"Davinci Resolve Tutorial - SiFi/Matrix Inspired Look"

Hello friends, my name is Theo, and today in this exciting Media Media tutorial, we're taking a look at a sort of Matrix-inspired, dark, gritty, sci-fi type look. This will be great for all of your, gritty, post-apocalyptic, hacker-style short films.
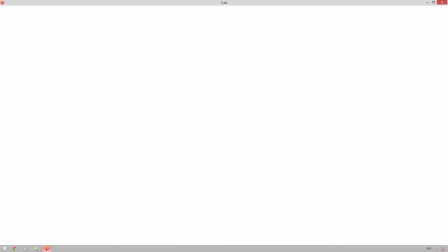0:13 So without further ado, let's hop into Davinci Resolve and get started.
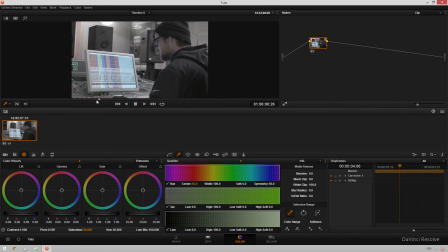0:16 Here we've got this clip of my buddy David mixing away at Ocean Way C, who's hanging out there, and I said, hey, this would be cool for a tutorial. So I got a quick clip of him pretending to be working hard. But anyway, what we're going to do with this is make him look like elite super hacker. So just going to select our first node here and bring our gamma way down.
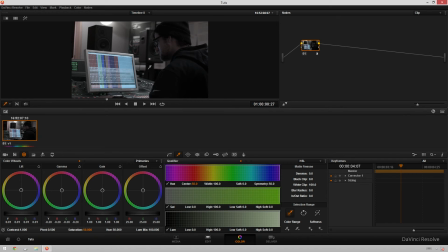0:36 Just a whole bunch. Now I wish if I was actually shooting this area back here would not be lit up. But, have your DP do that. This is just off the cuff. Anyway, and then I'll bring my gain up. And here we're starting to get our luminance where we're wanting it. It's going to be a pretty contrasty look, which will be cool.
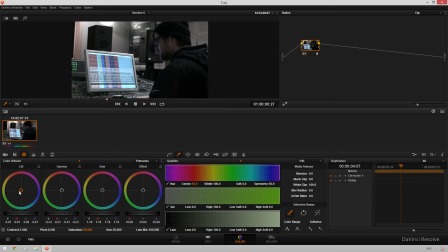0:53 The next thing we're going to do is make our lift go a little bit blue, green, cyan-y, right about there. Sort of a typical cinematic type feel. But then we're going to push our gain, aka highlights, a little bit yellowy. And then our gamma a little bit orangey.
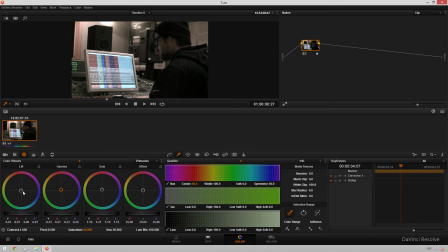1:10 I'm going to push our gamma a little bit too far to the orangey side because I'm going to hop back to our lift and bring it back down to the greenish side. I'm going to be basically fighting with our lift and our gamma to make sure we still have some sort of resemblance of skin tones going on,
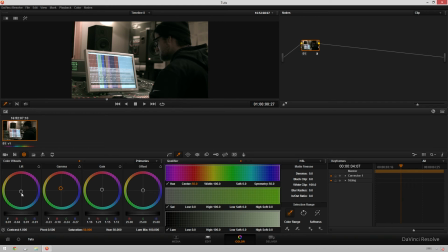1:26 but while keeping our look gritty and cinematic and hackery. I might even change, Gain we're going to keep yellowy.
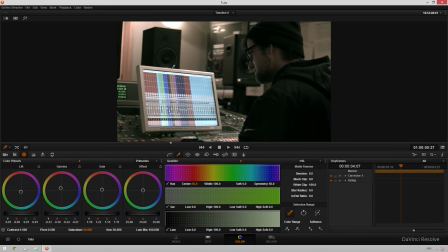1:36 Going to hit Alt-F to give us a little bit bigger preview. And now this is looking pretty good.
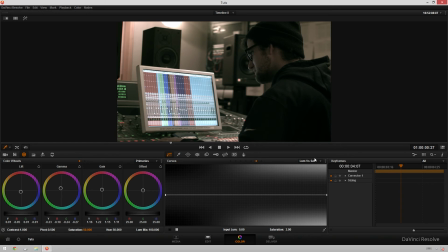1:41 The next thing we're going to do is go over to our curves and go to luminance versus saturation. Do it right here. And we're going to bring our shadows way down in our luminance values just to really clean things up. I'm going to bring it back up to be reasonably saturated pretty quick there. Bring our highlights back down. We're going to do our best to get rid of a lot of saturation in the shot because we want it to be, a little bit matrixy, a little bit military-y, pretty gritty.
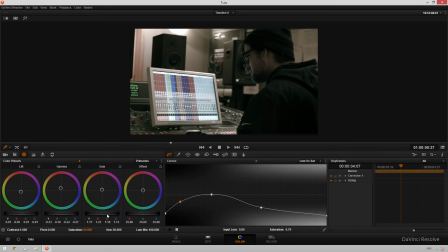2:06 That's looking pretty decent. We could maybe bring our gain up a little bit and gamma down a little bit. That's looking pretty cool. And maybe even since we've desaturated stuff a little bit more, we can push our shadows just a smidgen and fight it a little bit with the gamma. Let's see what happens if we bring our gain this way. Nah, I don't like that.
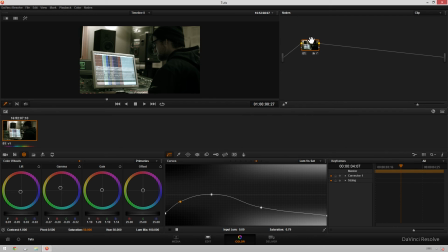2:26 So now I'd say we've got our primary look looking pretty good. I'm going to hit Alt-S to create a new node. And in here, we're going to go over to our qualifiers and then create a linear qualifier. Let's make this so it's selecting about half the image. We're going to darken this side because right now you can see composition wise our luminance is all off with this,
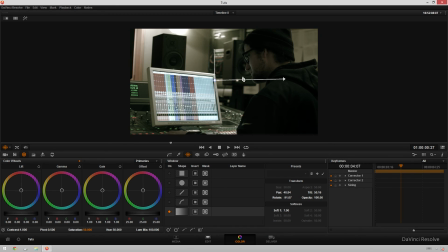2:47 stupid thing we don't care about. There's a wall back here being super bright and David's lovely mug just being in shadows. So we're going to just bring our gamma down a little bit. And one thing I saw happen in the Matrix a lot, which is what I'm loosely basing this look off of,
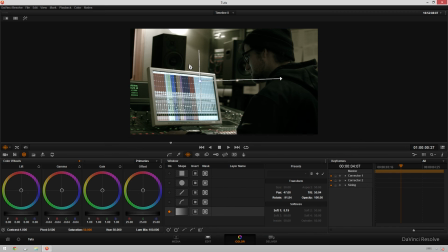3:04 is there'd a lot of times be a vignette and it would sort of go towards the greeny bluish so that like the actor's skin tones could still be good, but you can still get more of that sci-fi feel. So I'm just going to bring this down to be a little bit greeny, maybe desaturate it just a little bit.
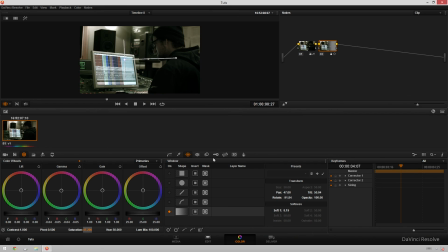3:19 Right about there, looks good. Then I'm going to hit Alt-P and create a parallel node. I'm just going to give David's face a little bit of a pop of brightness, soften this guy out, and then bring our gamma up and our lift down.
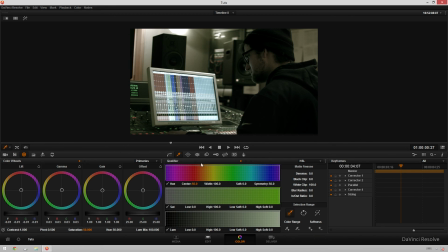3:32 Let's see how that's looking. Pop over here. We'll see that without it and with it. So now it's a lot more balanced of a shot. Let's see the whole grade before and after with Alt-D. So before, after, I think that's a pretty cool change.
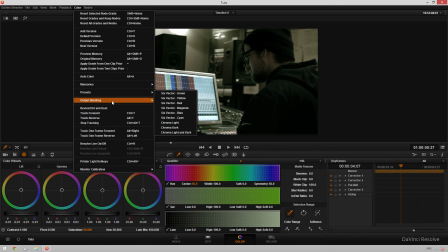3:47 The last thing that we'll do is go up to color, output blanking, and make this 2.35 to 1.
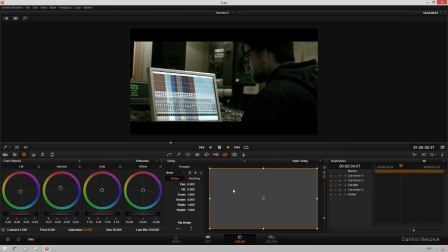3:54 And then just go back to our first node and reframe this just a little bit, tilting it down. There we go.